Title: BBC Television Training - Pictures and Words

We've taken some film shots, printed them twice, and cut them both ways. First of all, what I think is the wrong way, words first, pictures afterwards. Bernard has taken a commentary, which I've written and pre-recorded, here it is, and he's cut his shots as nearly as possible to fit this commentary.
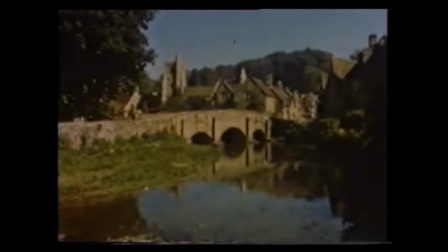Here it is.
It used to be just an ordinary English village.
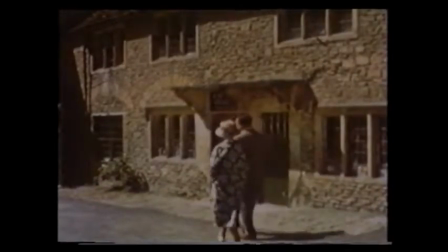You might see one or two locals about the place now and then, but you could never have called it crowded.
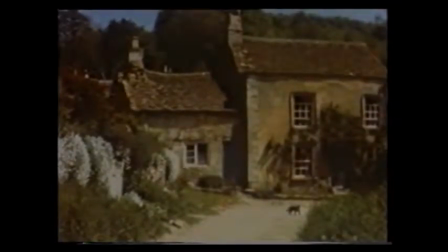And then it happened. Castle Combe was voted the prettiest village in England, and suddenly it was full of people.
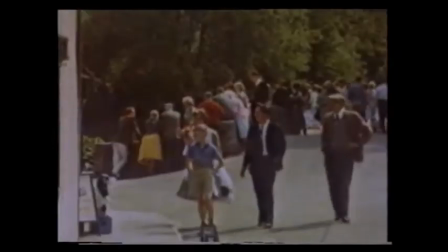Nice for the publican and the shopkeepers, of course, a bit disturbing for the vicar as they streamed in and out of the church.
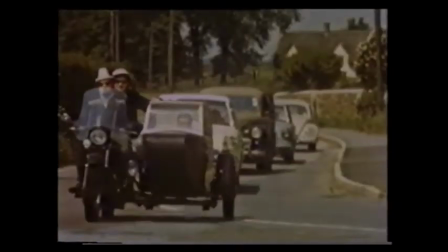Cars, radios, children's sandwiches, bottles of pop, they all came streaming in just because the village was supposed to be pretty.
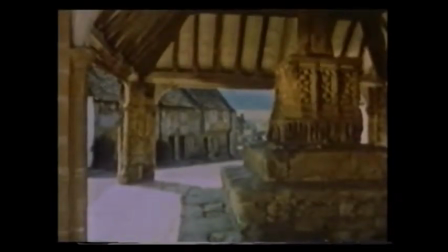Perhaps it was before they came.
Did you notice how the editor had to make his pictures jump about in order to keep up with the words? And even then, sometimes he didn't quite make it, no matter how hard he tried. Now let's try it the other way. The same rushes and the same story. The director has told us why he shot the picture, so we know what the story is. Now, the editor has taken those rushes, he's edited them together, I've shot-listed it, written a commentary, and recorded it. And let's see what the differences are.
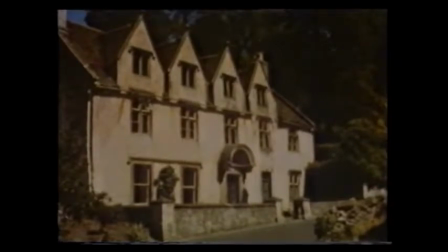It used to be just an ordinary village, the sort of place you might find anywhere in England, old, sleepy, and very picturesque.
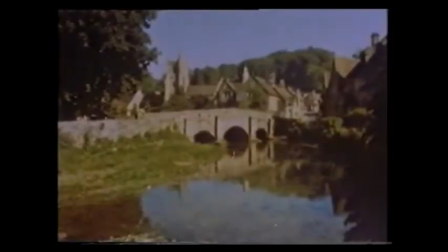And that's what caused the trouble. Castle Combe was so picturesque that they voted it the prettiest village in England.
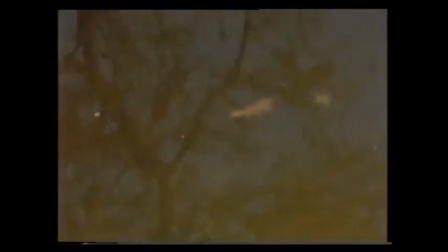From then on, everyone's privacy was gone.
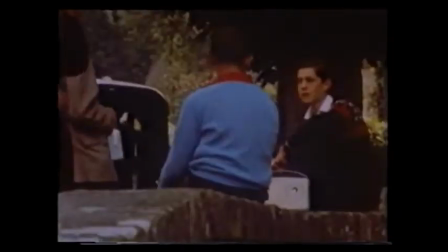They came in thousands, and they came by car.
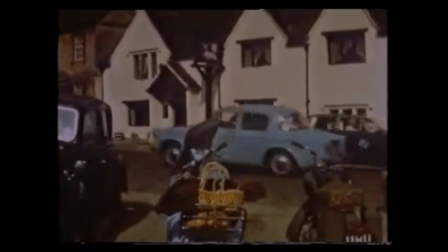Nose to tail, pumping exhaust, blocking every road and every lane that leads to Castle Combe.
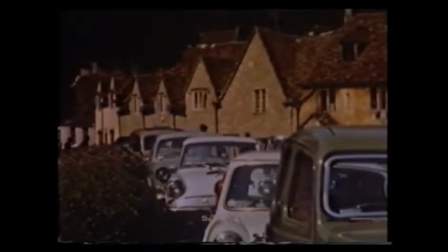In all its long history, the village had never seen any invasion like this.
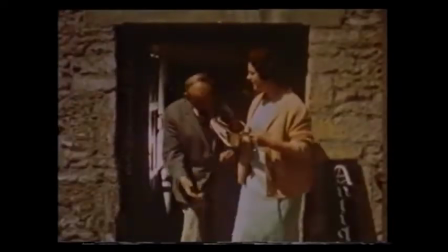All very well for the shopkeepers, perhaps. After all, nobody minds doing a week's trade in less than an hour, even if it is all ice creams and lemonade.
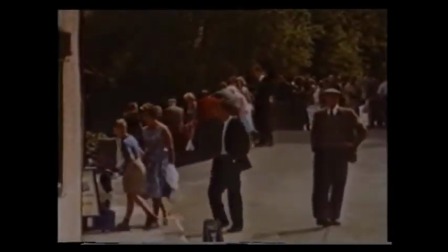And let's face it, they didn't do much harm. Castle Combe is still the prettiest village in England.
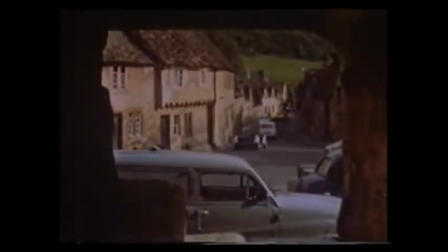At least it is in the evenings, when all the visitors have gone home.
You see, the editor had an opportunity of using the director's shots to the best possible advantage without having to follow the words that I'd already written for him. And incidentally, if film's cut as well as that one is, it makes it very much easier to write. Another thing I want to show you, something else that the writer can do, is to make you see the part of the picture that he wants you to see.
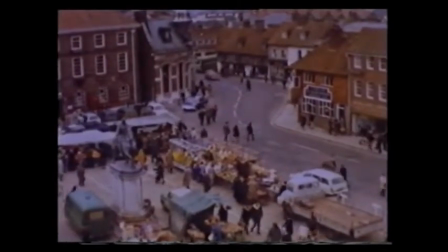Obviously, it's a marketplace, but that doesn't mean to say that I have to talk about markets.
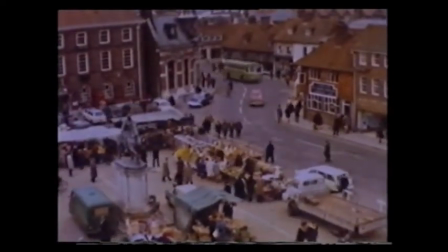By drawing your attention to that bus coming into the square, I could talk about public transport.
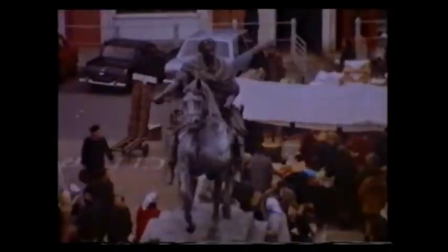Have you noticed the statue? It was there all along, and I could have made you look at it rather than the bus.
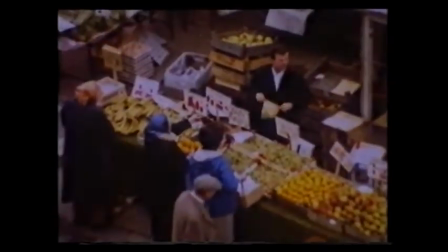Or indeed, if we're talking about markets, I can make you look at either the people or what's being sold.
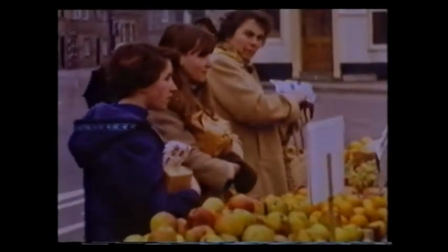We might be interested in the parcel that the lady has in her hand, or one of the girls, perhaps.
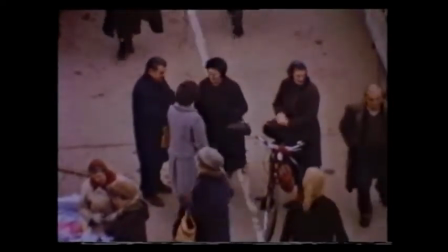Whatever detail the writer sees in these kind of shots, it's fairly easy for him to make his audience look just at that one thing.
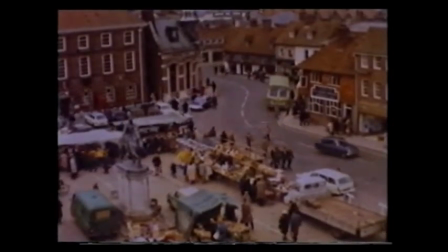Would you have noticed the statue if I hadn't mentioned it? There's another reason, as far as I'm concerned, for working quietly at home. You see, it sounds obvious, I know, but you've got time to think. You've got two great advantages over your audiences, and it takes a certain amount of thought to make use of them properly. First of all, you've seen the film and they haven't.